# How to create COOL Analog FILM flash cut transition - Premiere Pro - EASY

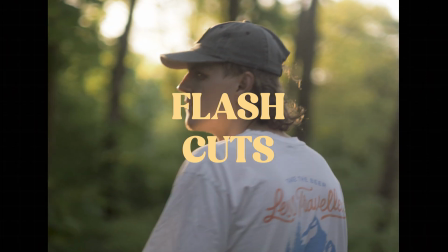What you're seeing here is a technique known as flash cuts. This technique dates back to when videos were all shot on film.
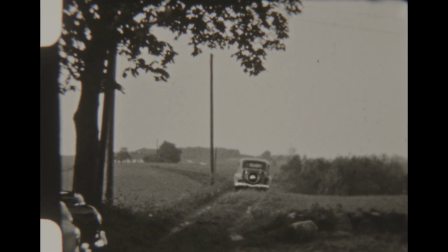Flash cuts often involve a noticeable speeding up and slowing down of the footage, which originally occurred due to the physical motors in a film camera.
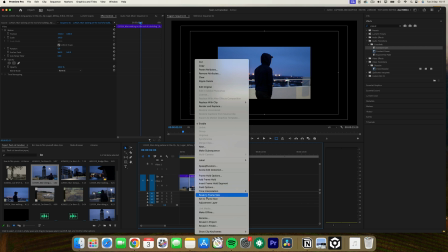To replicate this effect in post-production, start by applying a speed ramp to your first and second clips,
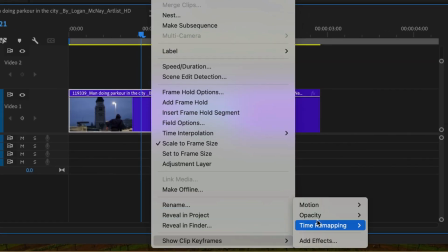right-click on your clip, go to Show Clip Keyframes, Time Remapping, and then select Speed.
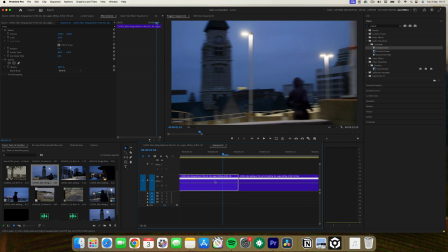Place your playhead a few frames before the first clip ends. Click this keyframe here and then pull this line up to increase the speed.
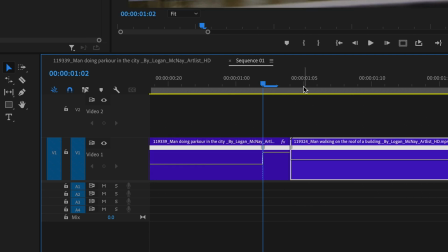Repeat this on the second clip but a few frames after the start. Then select the curve icon to adjust the transition for a more polished effect.
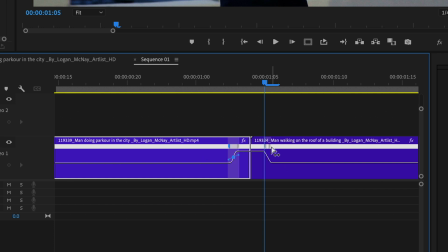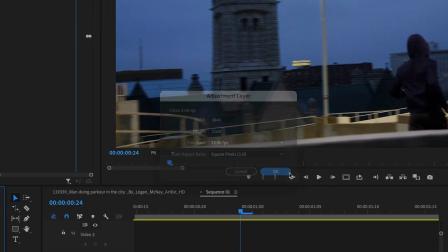Next, create an adjustment layer, positioning it above your clips so that it spans three frames to the left and three frames to the right.
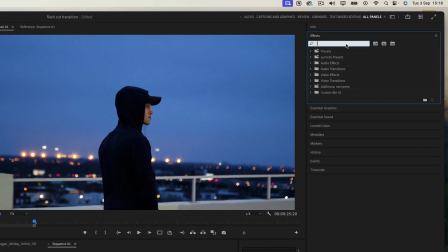Now search for Lumetri color in your effects panel and drag it onto the adjustment layer.
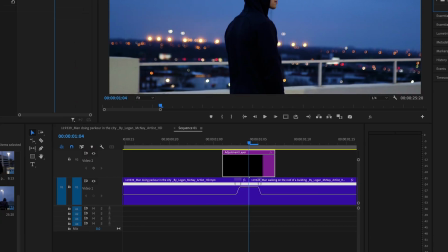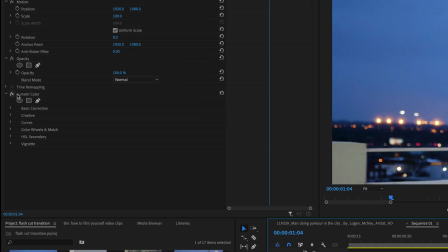Go to the exposure setting,
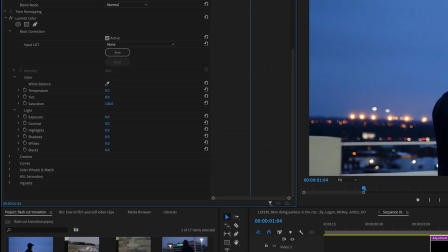move the player head to the start of the adjustment layer and create keyframes by selecting the keyframe icon.
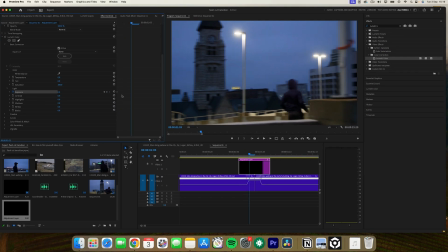Then move forward a few frames and increase the exposure to its maximum.
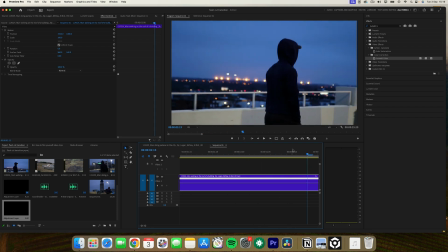This creates a subtle yet impactful effect that's perfect for music videos or any project where you want
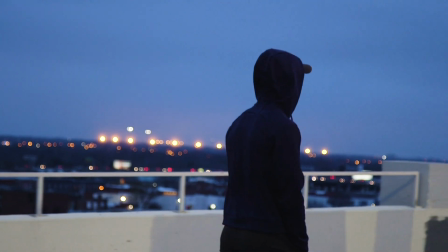to add a vintage film vibe for an extra touch try adding a directional blur to the adjustment layer
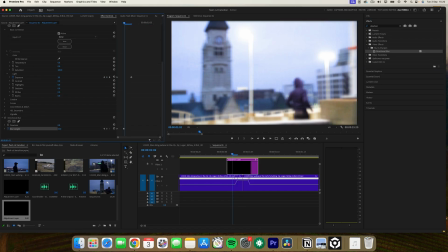start at the beginning of the adjustment layer set a keyframe move forward a few frames and adjust the blur length to around six
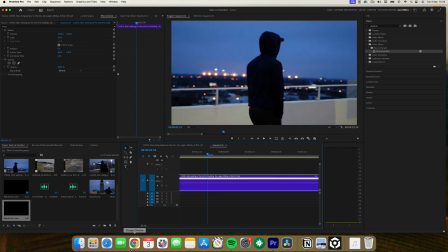this gives the effect a smoother more cohesive look adding sound effects can further enhance this effect,
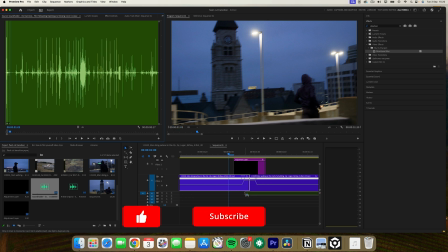making your video more dynamic and engaging.